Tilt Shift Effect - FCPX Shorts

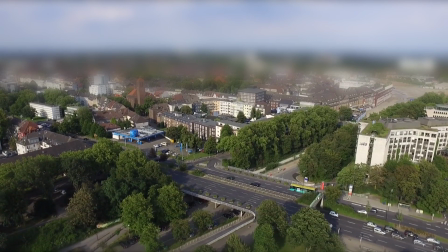0:02 Hey guys, what's up. Welcome back to Final Cut Pro Shorts.
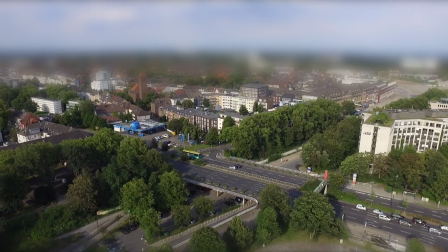0:06 In today's video, we are going to learn to recreate a tilt shift effect, achieved by using expansive specialty camera lenses, making everything in your shot appear miniature.
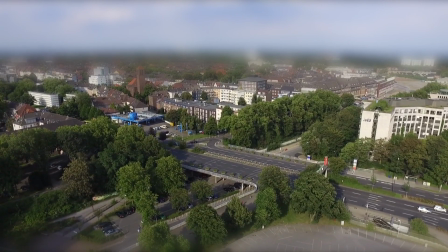0:15 All this can be done in Final Cut Pro, without the need for tilt shift lenses.
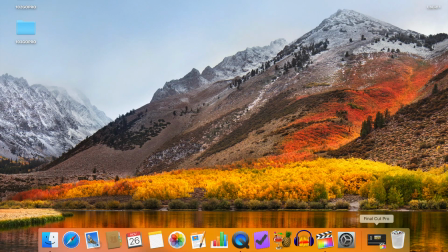0:22 To recreate this effect in Final Cut Pro, a specific type of shot works best.
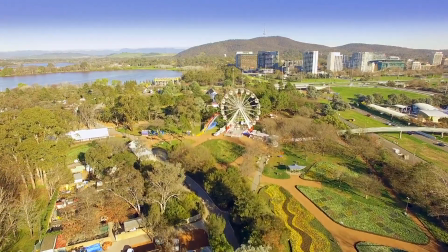0:27 For a nice looking tilt shift effect, you need a shot with infinite focus, shots, shot from above, with the camera pointed down about 20 to 30 degrees.
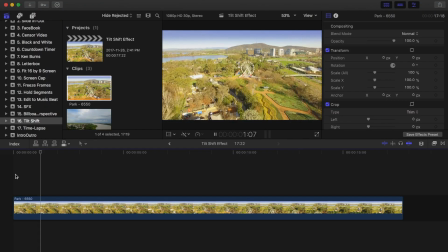0:35 Drone shots, like the one in my timeline, work best.
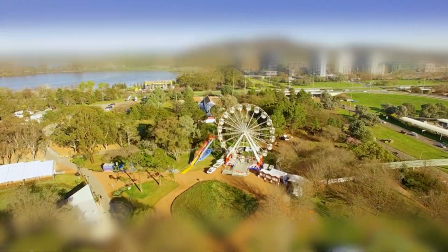0:38 What we need to do is simulate the shallow depth of field with our subject in focus, and the foreground and background out of focus.
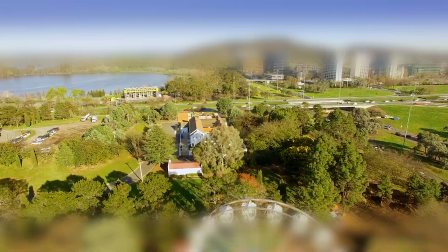0:46 This will trick our eyes into thinking the subject in focus is very close, making it appear miniature.
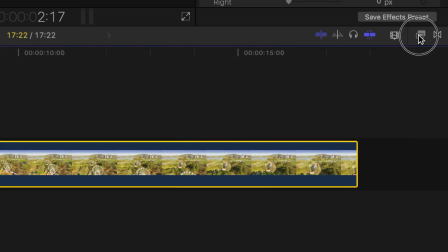0:52 To apply the tilt shift effect, select your clip, open the effects browser, and from the In the Blurs category, select Gaussian Blur.
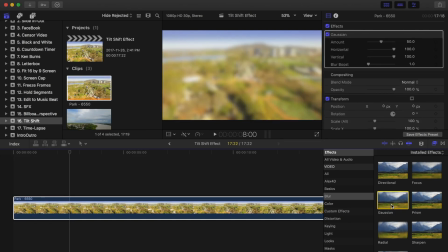1:00 Double click it to apply it to your clip. This will blur out your entire image. Now you need to add a focal plane to your image to make your subject appear in focus. In the inspector, in the Gaussian Blur box, click the Mask button, and select Add Shape Mask. Click the Mask button again, and select Invert Masks. Now using the white button in the wireframe, make your mask more rectangular, trailer, and use the green buttons to make it short and wide.
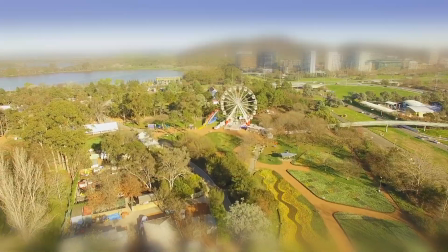1:32 Now, when we play back our clip, because everything in the foreground and the background is out of focus, the objects in focus appear like tiny scale models.
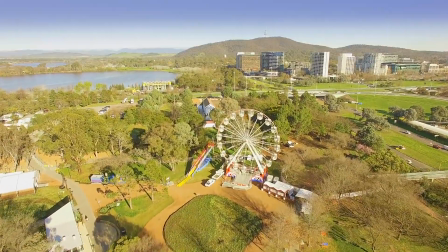1:42 I'll toggle this effect off and on while playing back the clip to really see the difference.
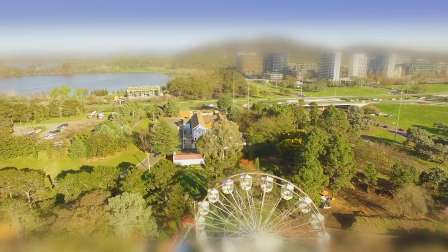1:46 If you haven't yet, check out the rest of my channel for more Final Cut Pro tutorials.
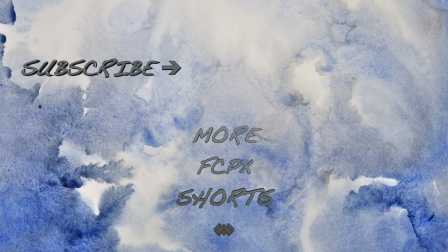1:51 New videos release at least weekly, so hit the subscribe button to learn more cool effects like the one we just learned. Thanks for watching, and I'll see you next time.